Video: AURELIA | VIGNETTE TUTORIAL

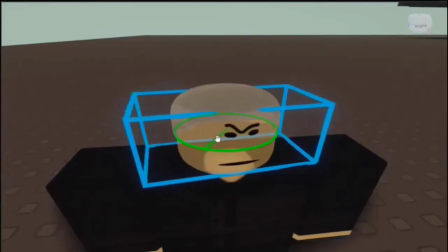4:09 Oh, there we go. You can move the head in any position you want. Can you move the arm in any position you want?
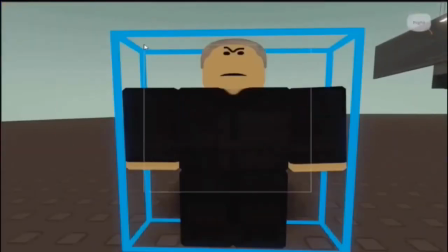4:17 Move it, you can rotate it, do anything you want with it.
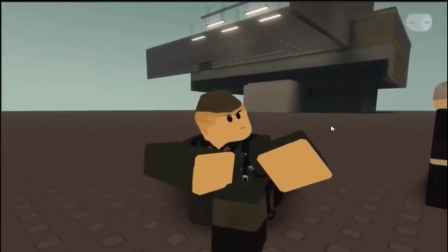4:20 But if you're really not good with making positions or tactical positions, you can just take a free model position from right here and dress it up as your character, like so.
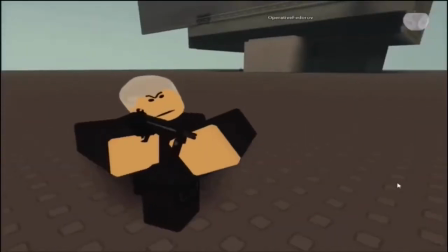4:28 And boom, we have a makeshift position right here made out of free models, which didn't take that long.
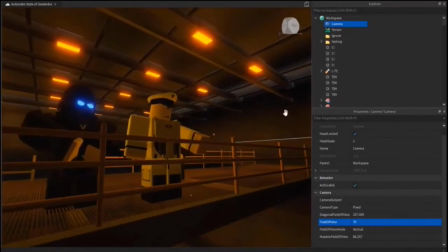4:34 And yeah, so the next thing on the list would be field of view. Personally, I think field of view makes your vignettes look 10 times better. I can't fathom making a vignette without altering the field of view. So what you would do is you'd locate workspace.
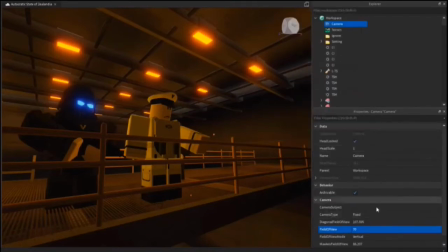4:46 Right under workspace should be camera. You'd enable properties on the top right, click over here, and once you have properties enabled, you scroll all the way down to field of view and you alter it.
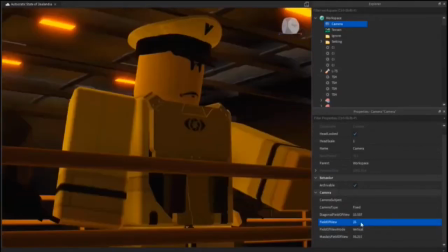4:54 I'd usually use 25. You can go lower or higher.
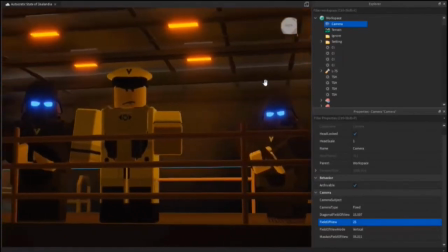4:57 It depends on what your what's in your image and stuff, and this makes your vignettes look 10 times better.
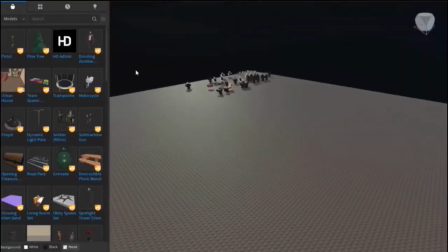5:04 After you did the field of view, the next thing would be particles. Particles really give your vignette a more of a live feeling.
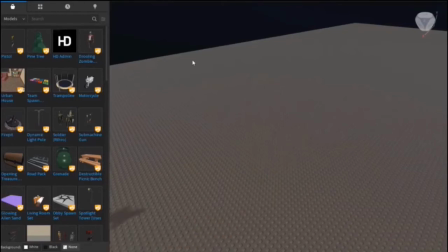5:10 You can either do a screenshot vignette, which would be a still screenshot and it wouldn't show much movement, or you can do a GIF.
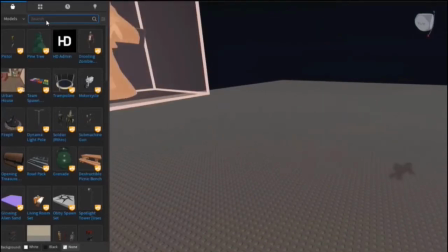5:19 GIFs really bring out the sort of movement and the sort of like atmosphere of the vignette, if you know what I mean. So we can start off by going to free models.
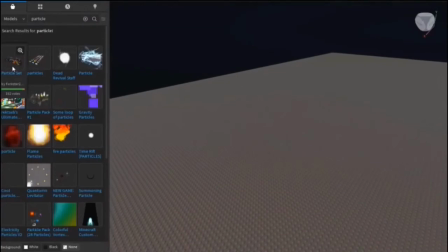5:27 Free models are fine when you're using particles, and you look up particles, and there are many, many particle sets over here.
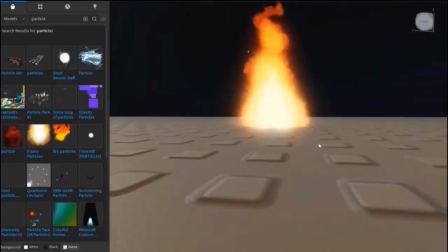5:33 I like to use flame particles for my vignettes, and if I have something on fire, there's a lot of really, really good stuff.
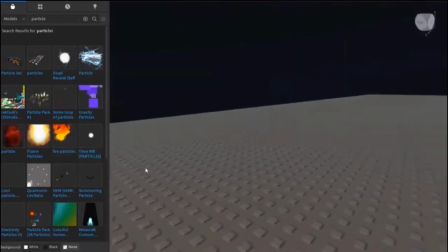5:40 There's some lightning stuff over here. There's some red stuff over here.
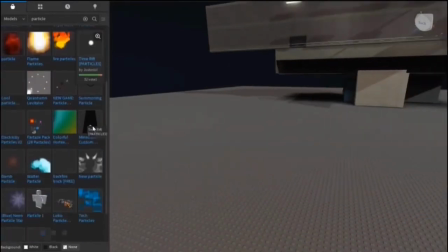5:44 I don't know what you'd use this for, but in my opinion, particles are the best. You can also alter them.
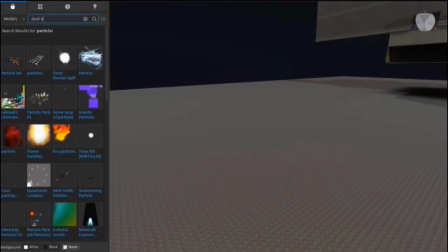5:50 I use dust particles for my outside stuff. Let me get this one right here.
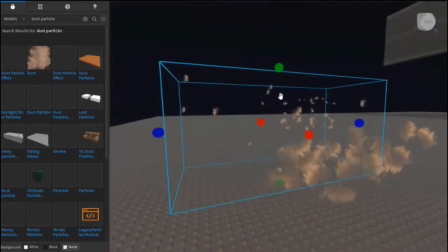5:54 This one is really good. You can size it up and do anything, and it fits really well in the ground and stuff once you have a terrain.
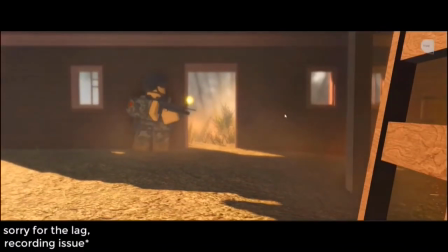6:01 And yeah, use particles. Particles are really cool. All right, so an example I have of particles being used is in this vignette I made not too long ago.
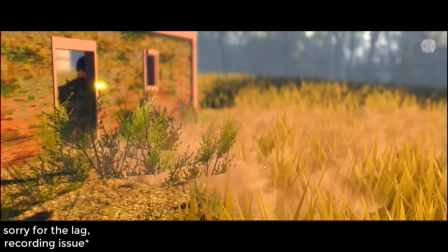6:10 This dust particle I showed off earlier was perfect for the environment.
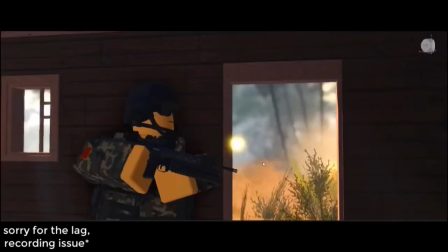6:14 It showed off it really bring the firefight out and made it look somewhat more intense.
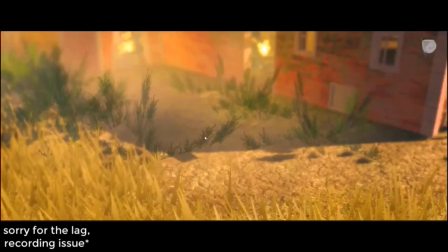6:21 So I use this dust particle for almost everything. As you can see, I use some smoke particles over here, dust particle right here, and it just makes it 10 times better.
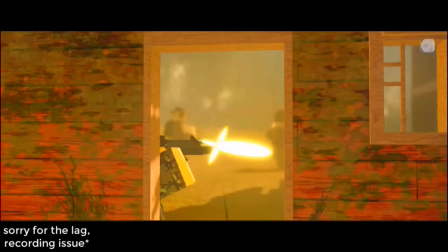6:29 You can also use parts as effects.
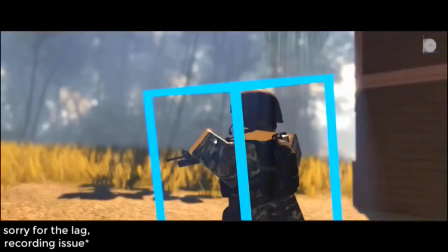6:31 That's why I made a little muzzle flash thing here on the gun, and I also used another particle to show that the bullet was hitting the wood.
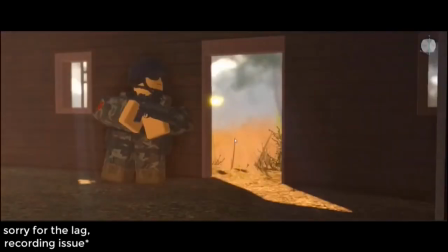6:39 So particles are a really good feature. Please use them. You can use as many particles as you want.
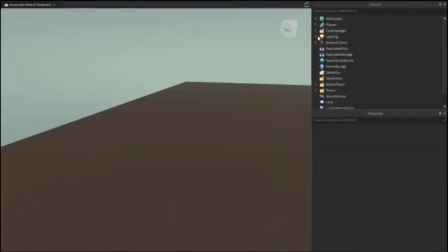6:44 Just don't make it look overly stupid. So the last thing I have to show you guys is camera tricks. Now, camera tricks include a lot of things like sun rays, color correction, bloom effect, and blur effect.
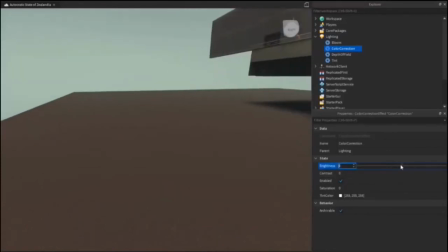6:53 So the first one we're gonna go over is color correction. Color correction is really well because it tunes out the brightness of a vignette, the contrast, and saturation.
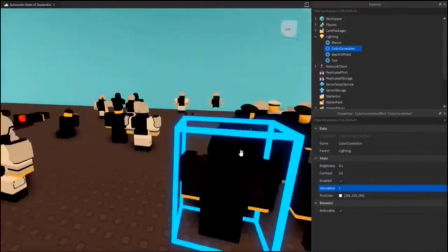7:01 Saturation, you can turn it all the way up in order to give more, your vignette a more saturated and colorful look,
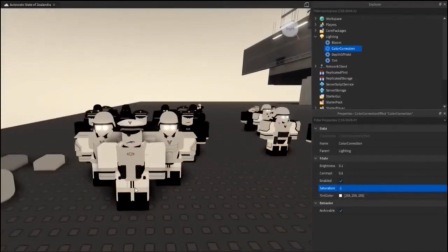7:06 or you can turn it down to give it more of an ominous and a sad sort of vibe.
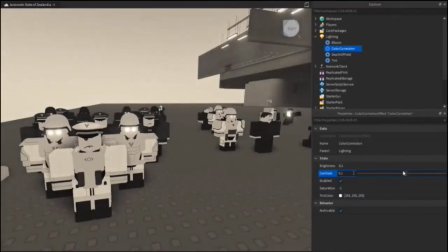7:11 Contrast mainly affects the shadows and the lighting, and I really like this feature along with the brightness because these two are a really good combination.
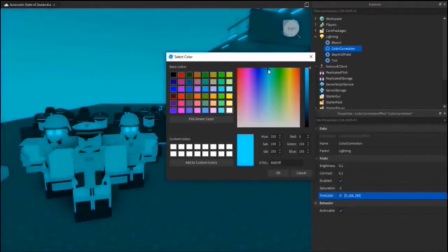7:17 You can also change the tint color. This is really good for if you're making a vignette on a different planet and change up the overall atmosphere of it.
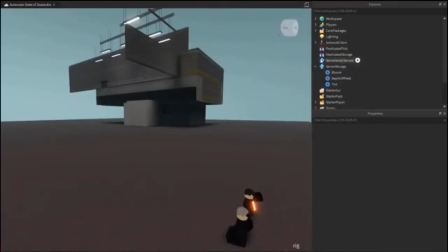7:23 The next trick I have to show you, and personally my favorite, is depth of field. The depth of field effect is my favorite because it can do this.
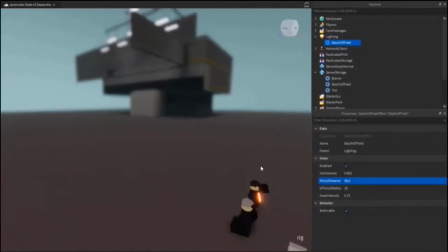7:31 It blurs out the far region of the map, making whatever's in front of you the main focus.
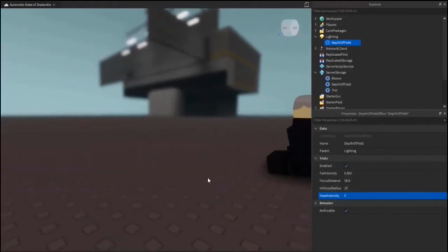7:36 You can also play around with this and make some really, really, really cool stuff. It's personally my favorite and makes your vignettes a lot better.
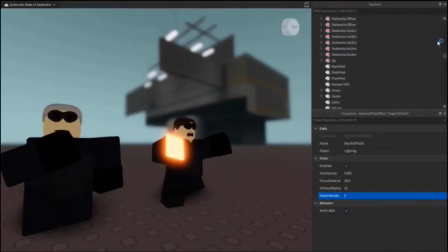7:43 A depth of field along with FOV, as I'm going to show you right now, they go together like peanut butter and jelly.
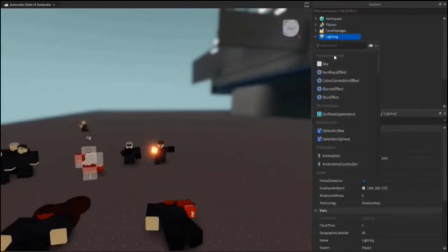7:48 Absolutely fascinating. Now, those two are the main ones. You can also play around with the sun rays and other bloom and other stuff, but those two,
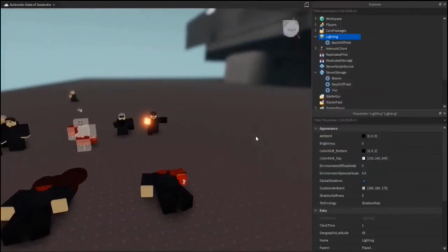7:57 depth of field and color correction, are my absolute favorite and will make your vignette 10 times better. Now, unfortunately, Roblox Studio doesn't allow you to already see depth of field. That's why you have to manually enable it by going into Studio Settings,
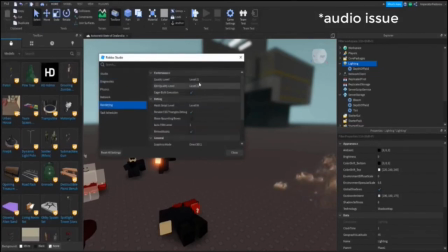8:10 you go into Rendering, and you make sure your edit and quality level are both at level 21. Once you set this at level 21, you should be able to see depth of field in Studio.